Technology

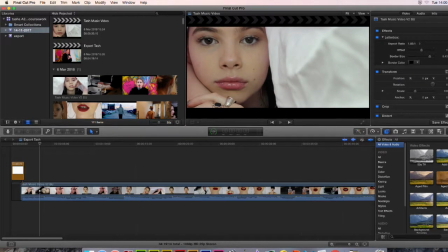249s
On screen now is a different software called Final Cut Pro. This is where I edited my music video and put together all my different cuts. As we can see, the layout is slightly confusing, but it works well for this software as it is as simplistic as it could be.
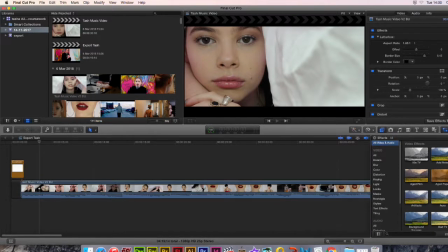265s
Everything is laid out in areas which is labelled and menued, so it made it easier for me to adapt to this.
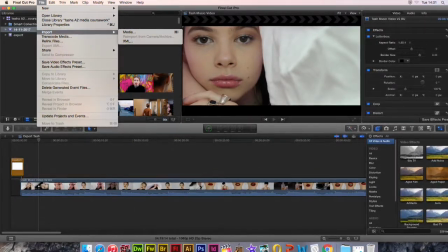273s
Clicking File and then Import is where you can import your clips you have taken, and where I would have imported my music video clips.
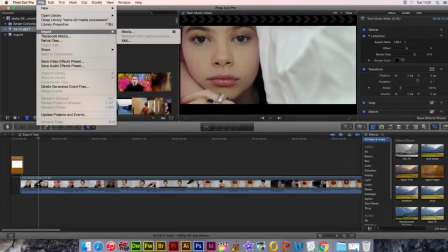281s
This is very simple because it's just uploaded from any media file on your computer and it uploaded straight away,
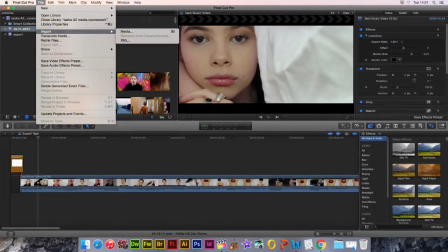288s
and it was easy to access the clips when you wanted to find them.
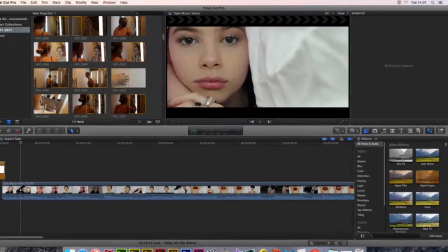291s
Also, the place where they were, the menu is very easy to find and select which parts you needed.
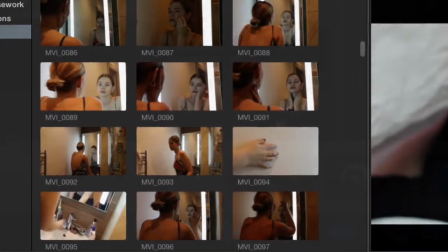297s
Clicking on this magic
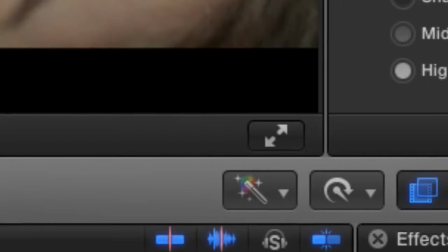300s
sparkly brush at the bottom, it opens up this area where you can adjust the shadows, midtones, highlights,
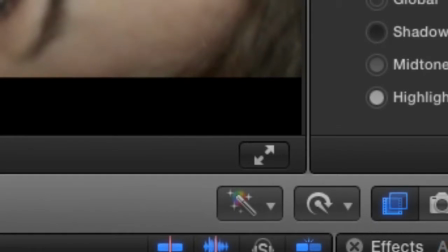307s
exposure of the video that you have in front of you.
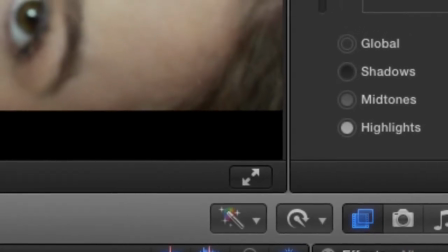311s
I used it a lot in my video because it made sure that I had all my shots equally contrasted and all the lightness levels were similar,
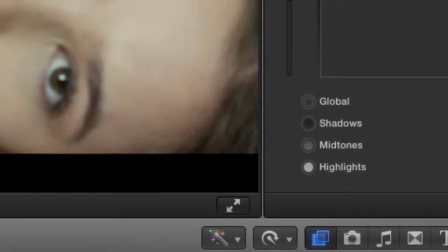320s
so there wasn't any jumping between lighting. This was helpful because as well it was very easy to use with just dragging things up and down.
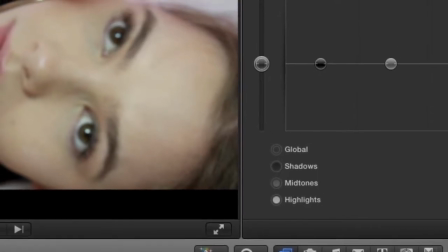328s
However, because of this being so simplistic, you had to be careful not to go overboard with it.
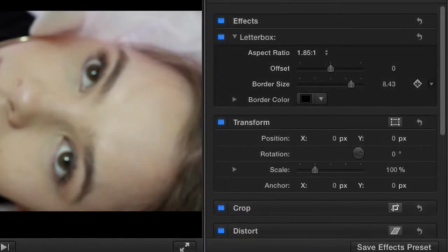335s
Also on the left hand side you can gain this menu as well.
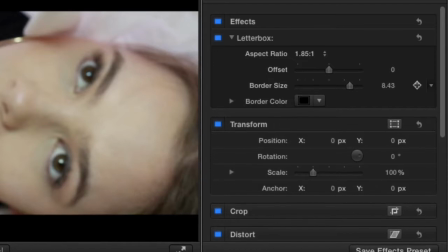339s
The aspects I used on this menu were the offset and the border side under the effects.
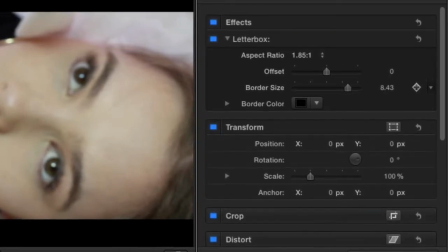344s
The effect I used was letterbox, and this is what I did to gain the panels at the bottom and top of my video.
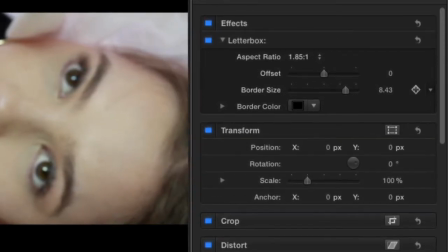352s
This effect meant that my framing was adjusted and looked better than it did without the effect of letterbox.
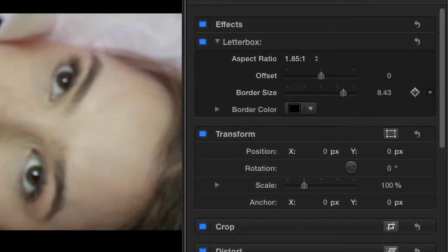359s
As well, it gave the opportunity to use keyframes. Keyframes I used to do the black in and outs and the white in and outs within my video.
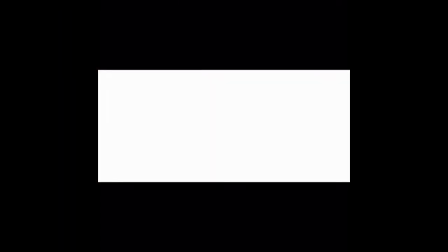369s
Some of these keyframes I used are playing above now. The keyframe is where you put to a second when it's going to go white or black, meaning on the beat it will hit that colour you want.
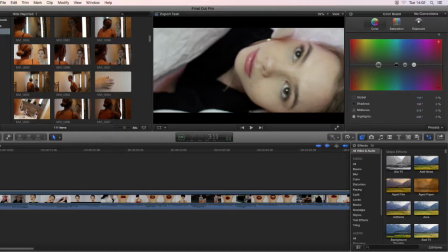380s
As well, on the right hand side as well, there's an area where you could adjust the hue or colour of the video.
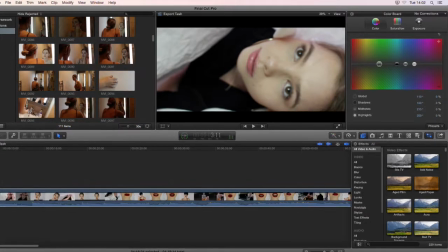388s
Playing right now is some aspects at the end of my video where I have changed the colour to create this
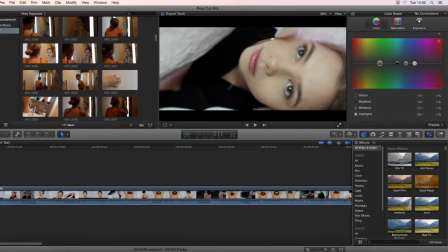395s
coding convention of more of a purple neutral tone throughout contemporary R&B.
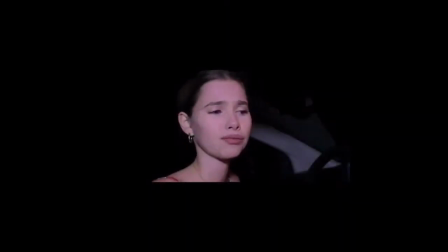400s
It was useful to have this because it meant I could adjust my clips to make sure the skin wasn't too pale or too blue, and as well it gave a better overall effect of being professional due to being able to
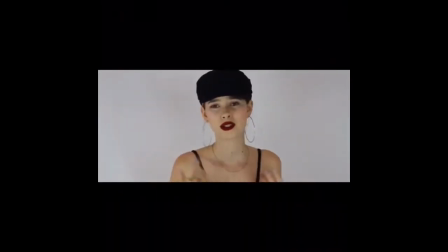414s
level out the colours within the shots. The last big software I used was InDesign.
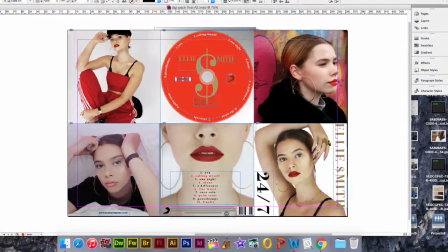421s
InDesign is where I just constructed my digipack and my advert.
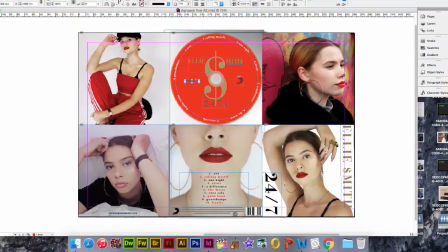426s
InDesign was helpful and helped my work be enhanced due to it having many different
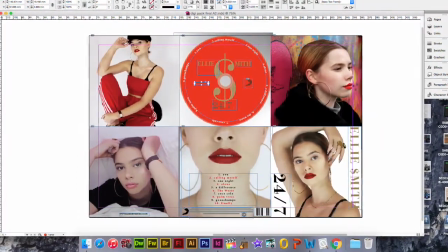433s
effects and techniques which will add and develop my piece well.
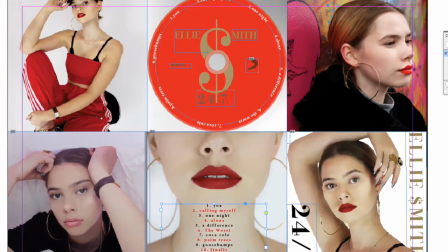440s
It was easy to import my images and make them the right size due to being able to create columns and lines which will help me align all my images,
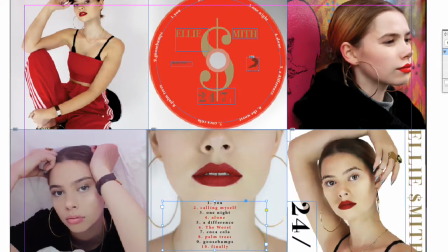449s
words, text, etc.
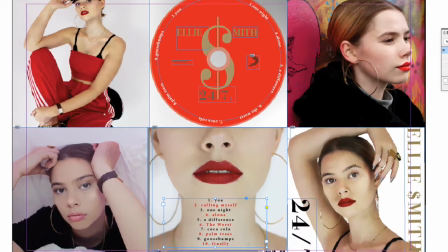451s
This was helpful due to the software, and after getting my head around it, it was really effective and made my work better.
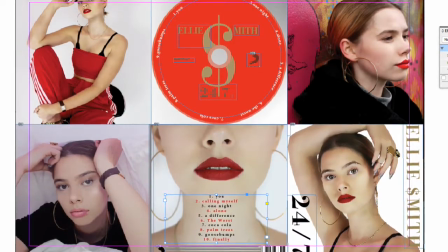459s
It was clever because of the rulers going up the side and down by the image. You could measure out and make sure each image was correct.
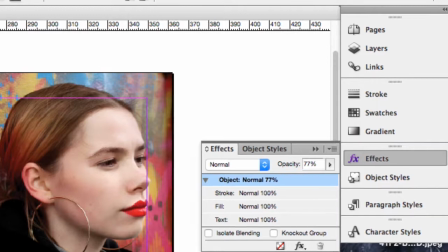467s
Left hand column, there's such things as layers, strokes and gradient.
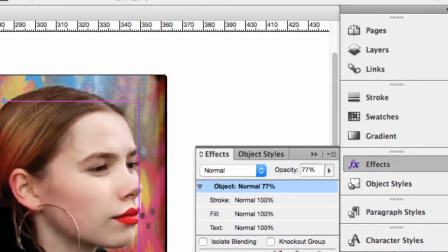472s
These things out the menu are the things I use the most.
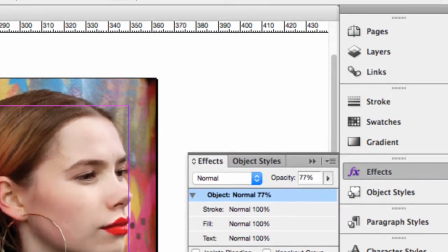475s
I use layers to make sure that I could layer my images and make sure things were in front of things where they needed to be,
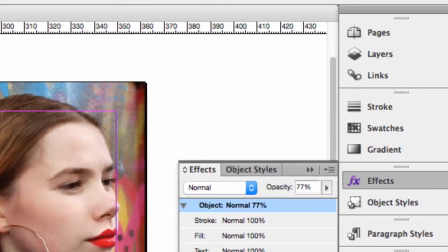483s
such as my picture in the background was layered to the back to make sure that no text was left behind it.